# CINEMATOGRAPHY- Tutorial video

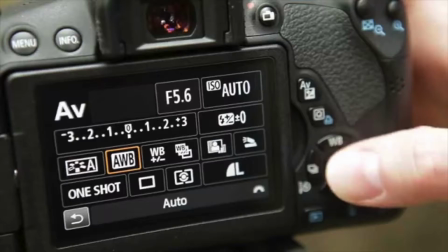0:04 If you are shooting a bit of video, you're making decisions about cinematography.
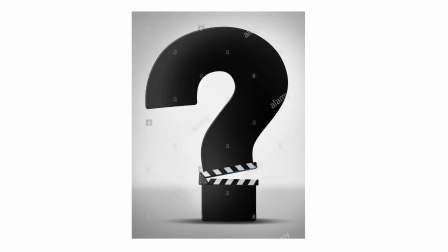0:09 You're choosing the exposure and frame rate, how you frame the shot and whether to move the camera. The filmmakers' decisions about camera work are shaped by a single concern. How will this creative choice affect the viewer? Cinematography literally means riding in movement.
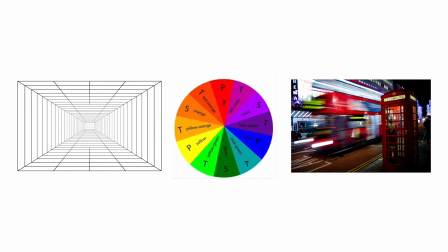0:27 Filmmaker can select the range of tonalities, manipulate the speed of motion and transform perspective with their camera. There are a few factors that play to create well-established imagery, range in tonalities. The images, range of tones and shades in cinematography can be explained in contrast and exposure. With the contrast showing whether pure blacks, pure whites and large range in between either grays,
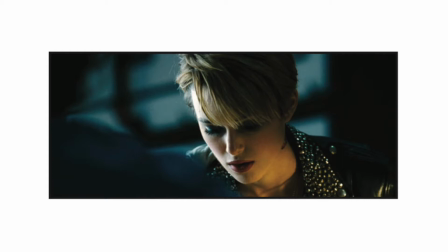0:56 a higher contrast image displays bright white highlights, stark black areas and narrow range of shades in between.
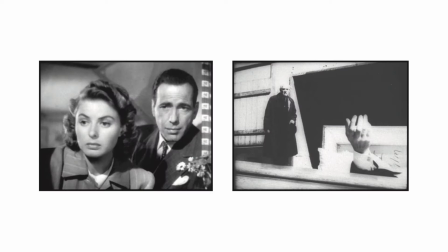1:04 A low contrast image displays many intermediate grays or color shades with no true white or black areas. High contrast images can seem dark and dramatic, while low contrast ones suggest more muted emotional states.
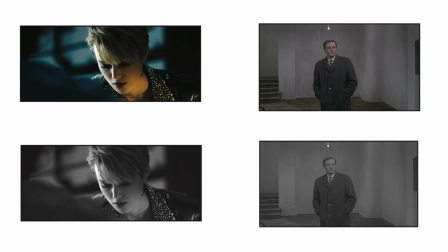1:18 You can see the different degrees of contrast more clearly if we drain the color out of the original shot.
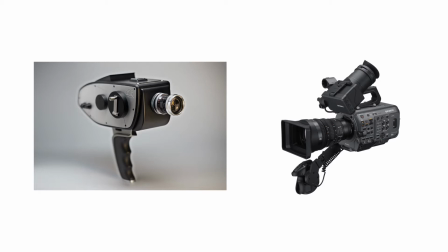1:25 The standard rate for film-based shooting was 24 frames per second. Today's 35mm cameras offer the filmmaker a choice of anything between 8 and 64 frames per second.
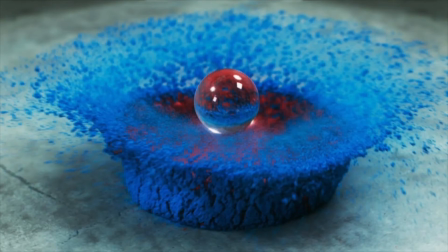1:39 Typically standardized at around 24, 25 and 30 frames per second. More frames per second shot results in slow motion.
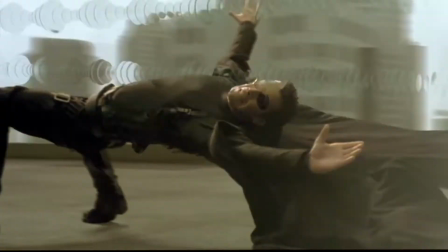1:47 Often a change of speed helps to create special effects.
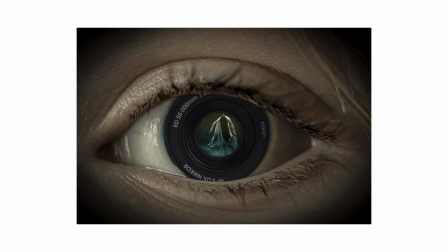1:51 Perspective The lens of a photographic camera does roughly what your eye does.
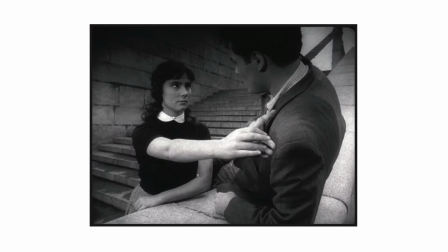1:58 Each type of lens will render perspective in different ways. A wide-angle lens could exaggerate the depth you see.
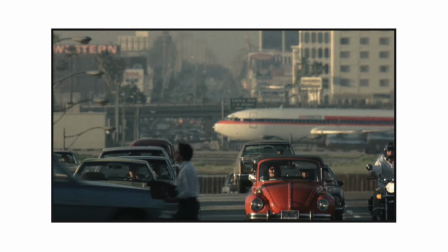2:06 A telephoto lens could drastically reduce the depth.
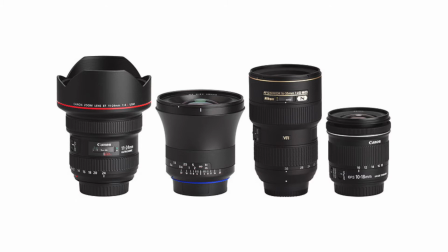2:09 The focal length is the distance from the center of the lens to the point where light rays converge to a point of focus on the film.
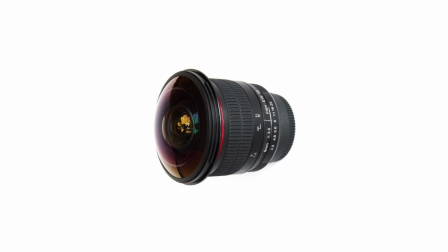2:17 There are three general sorts of lenses. The short focal length, the wide-angle lens, is usually 35mm or less and has a relatively wide field of view.
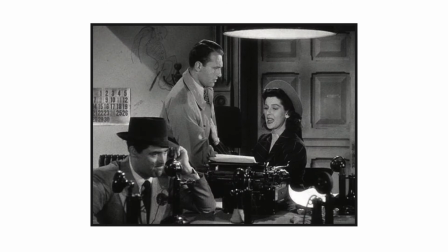2:27 The middle focal length, medium lens and its common 50mm, and this lens seeks to avoid noticeable perspective distortion.
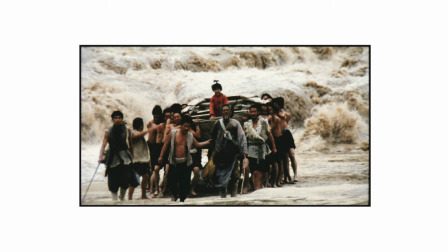2:36 The long focal length, telephoto lenses are typically 100mm or greater in length. They flatten the space among the camera axis, making the plane seem squashed together.
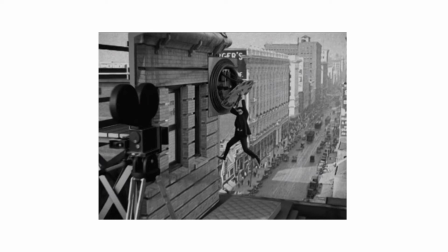2:47 They also magnify action at a distance. Special effects can be categorized in four ways.
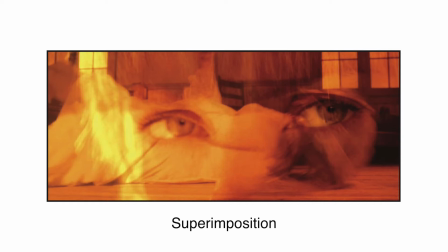2:55 Superior position, which is the most unrealistic sort, creates multiple perspectives within the frame by laying images over one another.
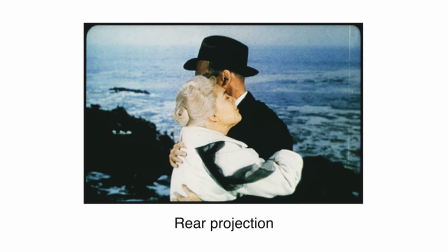3:06 Rear projection or process work was widely used.
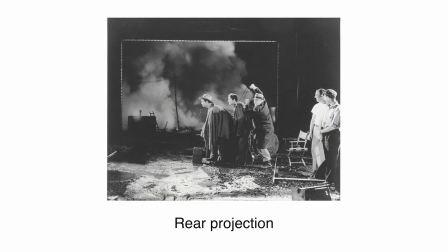3:09 It's simply projection of a footage of a setting onto a screen, then film actors in front of it.
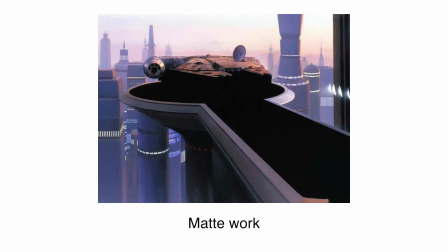3:16 Matwork is a portion of the setting photographed on a strip of film, usually with a part of the frame empty.
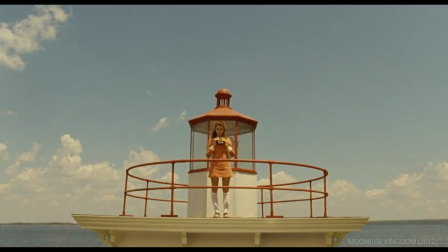3:24 The footage was combined with footage of action, filmed to fit the blank area.
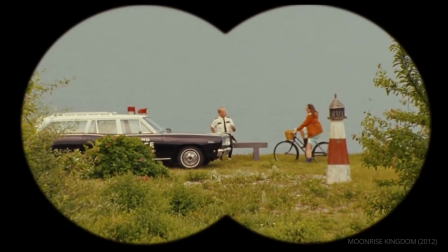3:30 Framing is carefully considered by filmmakers of all sorts. It is one of the most powerful cinematographic techniques.
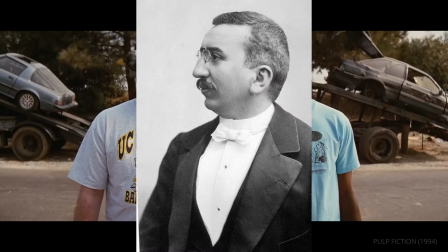3:36 It was crucial for the first major filmmaker in history, Louis Lumière.
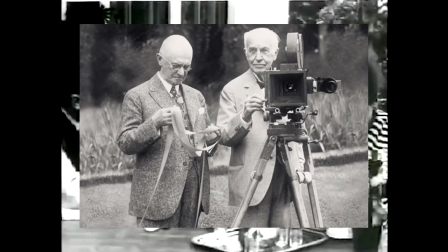3:40 Even at an early stage of cinema, Lumière was able to use framing to transform everyday reality into a cinematic event.
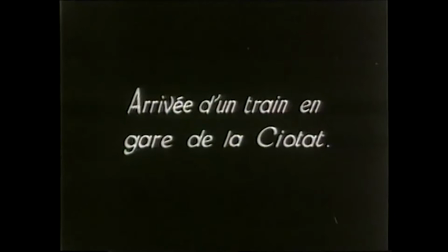3:48 For example, the arrival of a train at La Ciota station.
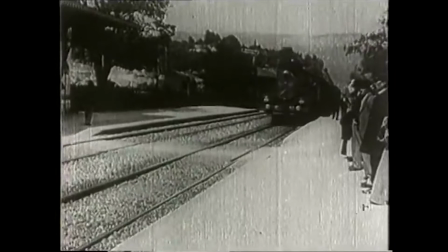3:52 Lumière stationed the camera at an oblique angle, which gives a dynamic composition with the train arriving on a diagonal, which lets us see people's expressions and watch the way they walk. Frame dimensions and shape.
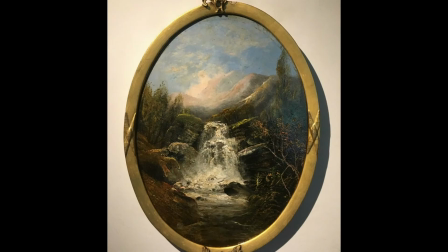4:05 Painters and still photographers can display images at any shapes.